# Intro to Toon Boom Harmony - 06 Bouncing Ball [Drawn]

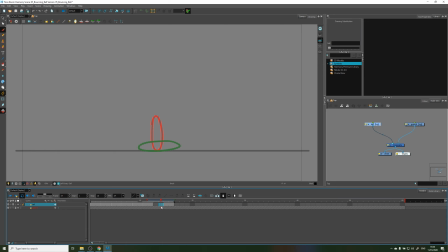16:39 That's strange. Okay. Let us undo. So we can actually click this to get rid of it. We can press minus twice. And that's going to remove the exposures. So now we're left with that. And what this does is make the impact feel harder.
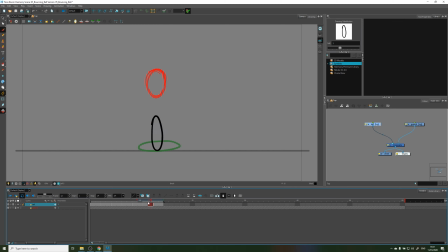17:02 Basically, it's hitting the ground so hard you don't even see when it changes shape. That's basically what this effect is doing, right? Jumping from one shape to the other. So keep that in mind if you want to make some tough like animation hard impact.
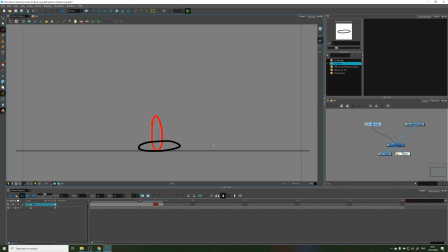17:19 If it happens so fast that you can't even see it, right? So let's continue. Now, if you want to, you can keep adding in betweens between these two positions to make it really drag.
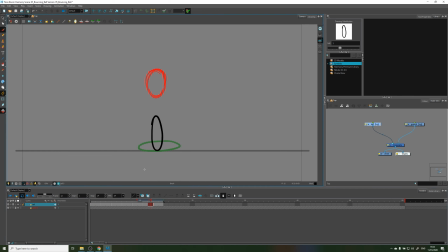17:37 But I think this is good enough for now. Let's make it bounce back up. So I'm going to increase my stop. And I'm going to speed through this part because we went through the first half.
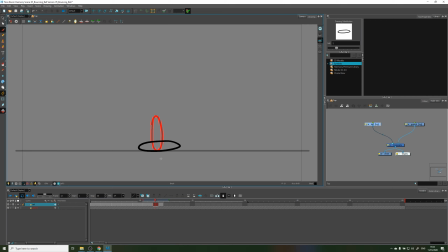17:51 So, you know, just go through yours and I'll meet you after. Yes.
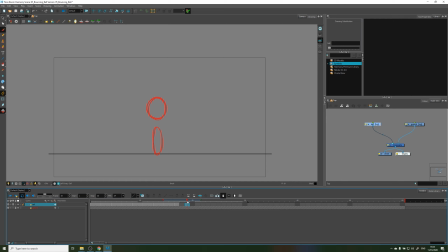18:05 Oh, I paused here so you can see something that you might run into. So if you're drawing it going back up and you're like, oh crap, where did it start?
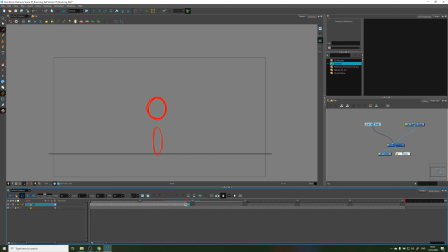18:22 Like, you know, like you can't remember where exactly it was and all these things. You can always go to a few steps ahead and go to the first drawing substitution.
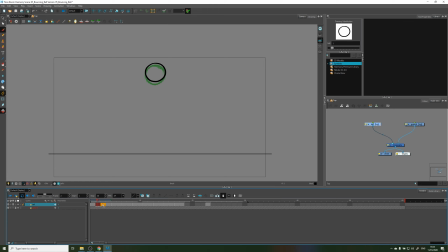18:38 You can always click here, click and drag and bring it out here as well. It doesn't move it unless it's, you know, the first one. So click the second one and drag it. And in your onion skin, oops, you can do this.
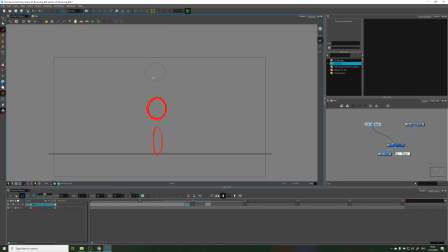18:57 And you can see where you're supposed to end up. So keep that in mind. That's a nice little trick if you're doing loops. You really want to find out where you're going to end up. So, all right, back to it.
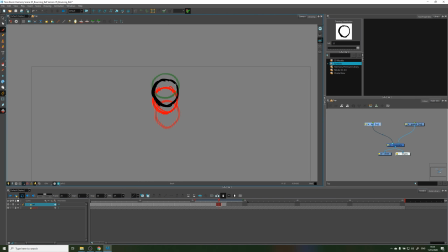19:15 Okay, so I'm not going to get too crazy drawing a whole bunch of in-betweens here. So let's delete that last drawing. And if we come here, I deleted the last one and you'll see why.
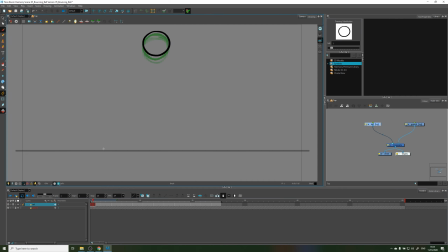19:31 All right, press Shift M, Shift M, press play. Now you can see you have a bouncing ball. And that was really fast, really loose. It's really good when you're learning something new to just be loose, like enjoy it,
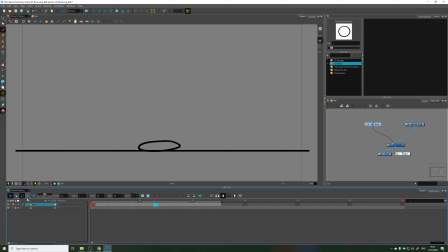19:50 get an idea of the basics, what you're supposed to do, and then you can go back in and you know, like do it properly, I guess. So that was our first draft. Let's Oh, this is here for 3 frames.
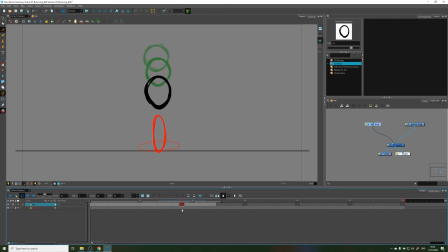20:06 See? Press minus. And let's play it again. So it's bouncing, right? We have a bouncing ball. And you can see it kind of jerks at the top a little bit.
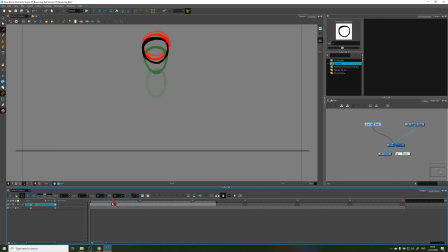20:22 And that's really because I have an extra in between at the beginning. So it feels slower when it drops, but it kind of doesn't slow down when it goes back up. So we can always add another in between.
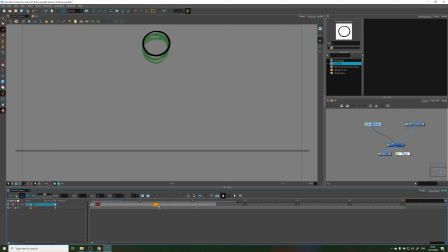20:37 So let's take this first drawing here, drag it here so we can see it. Let's go on the empty frame, empty cell, sorry. No, same thing.